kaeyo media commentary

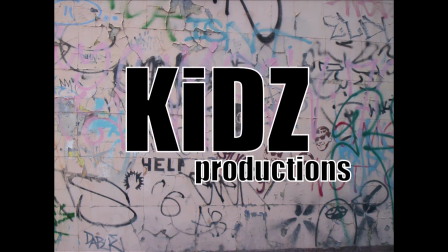(0:00)
The music used to introduce the protagonist is very repetitive, like the type of music my target audience listens to.
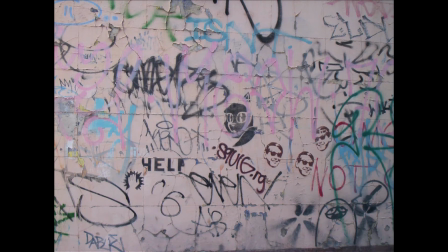(0:06)
The genre of pop is used commonly in teen movies. This is shown effective and appeals to the younger audience appeal to my target audience in my screening. I have used similar music used in the teen movie Love Don't Cost a Thing and Mean Girls. I have chosen to use an arty graffiti type font. The reason for this it would be appealing to my target audience as it is a youthful expression of art. This font works well with the establishment of the genre as this is a teen movie. I have chosen to reinforce a stereotypical representation of a social group and characters.
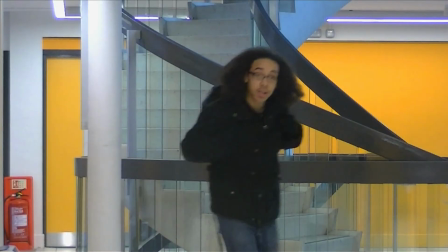(0:44)
I have made my protagonist a stereotypical American archetype of a nerd. This is the most common archetype used for protagonists in teen movies.
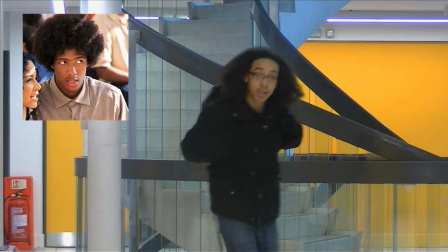(0:53)
I got inspiration for this character from the 2003 teen movie Love Don't Cost a Thing. The movie is for a younger age and targets the teen demographic.
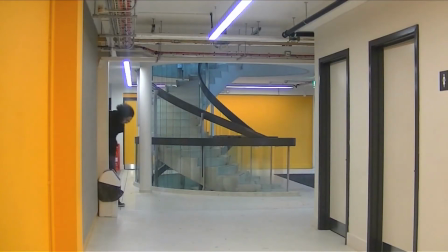(1:04)
This is also one of my reference films, a medium-long shot to show the protagonist as he walks around the corner.
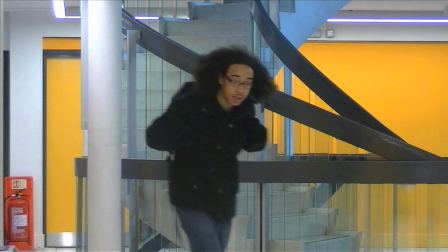(1:10)
I have done this to show the protagonist's body language and to show his facial expression. This also establishes him as the main character protagonist. The costume for my protagonist has been made specifically to fit the archetype target audience as they will be able to relate to him as he is the same age.
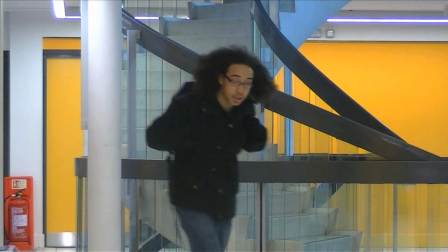(1:24)
This character is established in the first scene. This is common in teen movies to establish the protagonist in the first 30 seconds of the opening of the film.
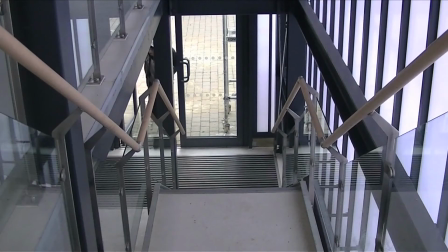(1:33)
Example of this is Love Don't Cost a Thing. It then cuts away to a low angle shot of the two characters walking upstairs.
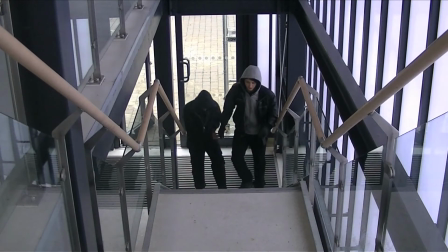(1:39)
The lighting is dark. I have done this to show the audience these characters are the antagonist. The antagonist and the protagonist are going to meet and there's going to be conflict. The audience can relate to this. The location of the shot is shown as a working area. This is established by the protagonist, the student, and the environment around him.
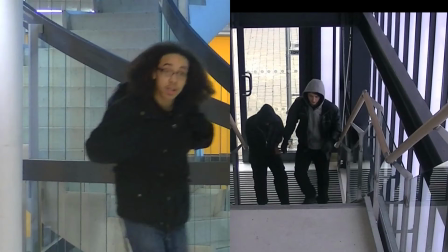(1:58)
Connotes this as being a school or college. I have used bold colours to introduce my character protagonist. This connotes his characteristics, but then use dull, bland colours to introduce the antagonist.
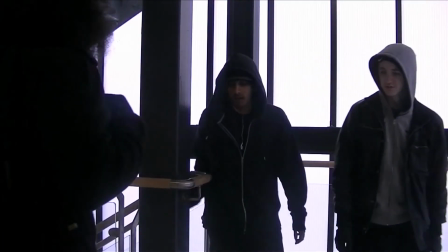(2:13)
This works well with the mood of the scene and connotes a conflict.
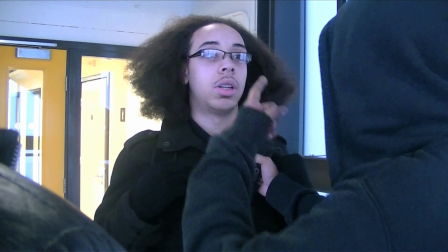(2:17)
This then creates an enigma of what these characters are going to do and what's going to happen when they meet, connoting conflict.
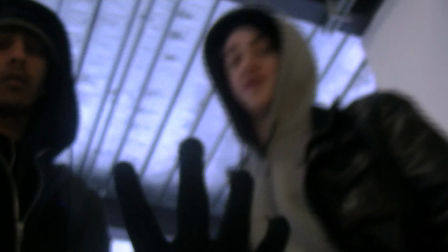(2:25)
This shot shows the protagonist being bullied. This shot appeals to my target audience as they will be able to relate to this topic.
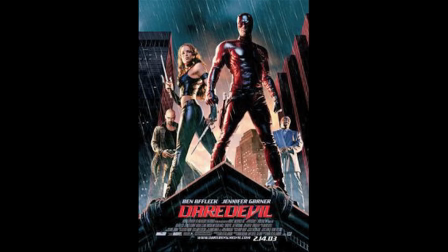(2:32)
I got inspiration for this shot from the 2003 action movie Daredevil. From this shot, it cuts away to a medium-long shot of the protagonist walking into a gate with his mother.
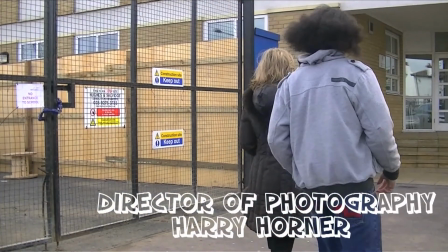(2:45)
She is signified as his mother by the clothes she is wearing and how she addresses the protagonist.
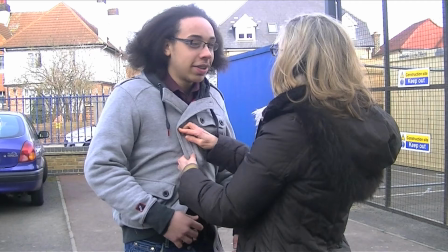(2:50)
The fact he is coming to school with his mother adds a comical effect and enhances his archetype. When the protagonist enters the school, I have used a variety of different shots. This shows good continuity. My target audience for this is teenagers.
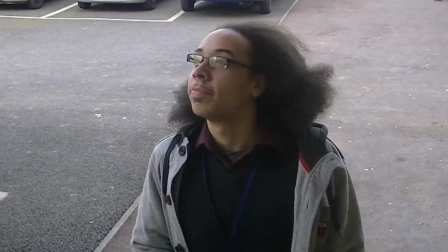(3:10)
I chose to do this low angle shot to show how insignificant the protagonist is, using a medium close-up to show this character's facial expressions and body language. It shows him in an optimistic fashion. This fits his archetype as it would appeal to.
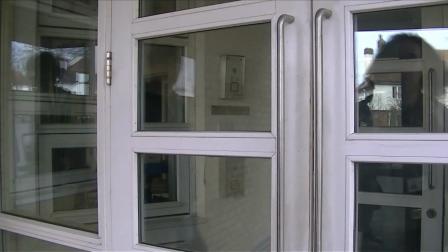(3:27)
This also would appeal to my target audience, showing my protagonist as a hopeful person, making them feel happy and optimistic.
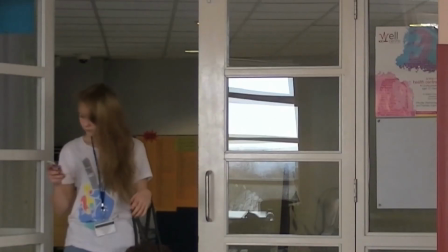(3:35)
In this scene I have used a slow motion effect. This works well with the introduction of this character.
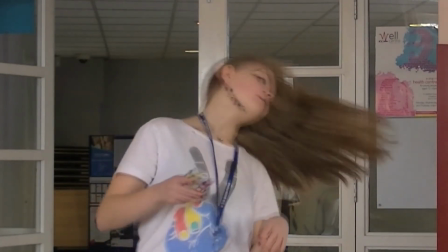(3:40)
This being a blonde, white, attractive female, this fits the archetype of the popular girl and princess,
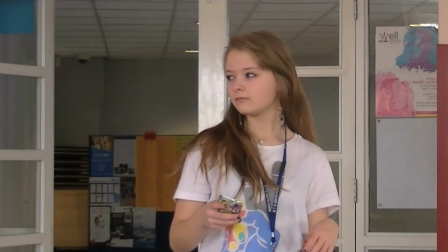(3:46)
a common stereotype used in teen movies.
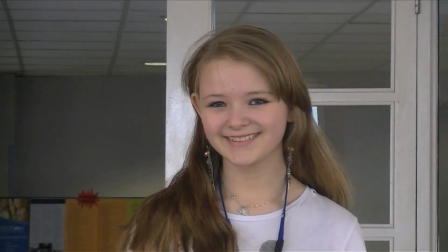(3:50)
This would also appeal to a teen male audience. The body language of this character looks careless, but also seductive. As she enters the scene, the camera focuses on her, connoting that she is more important than the other characters. This fits her archetype.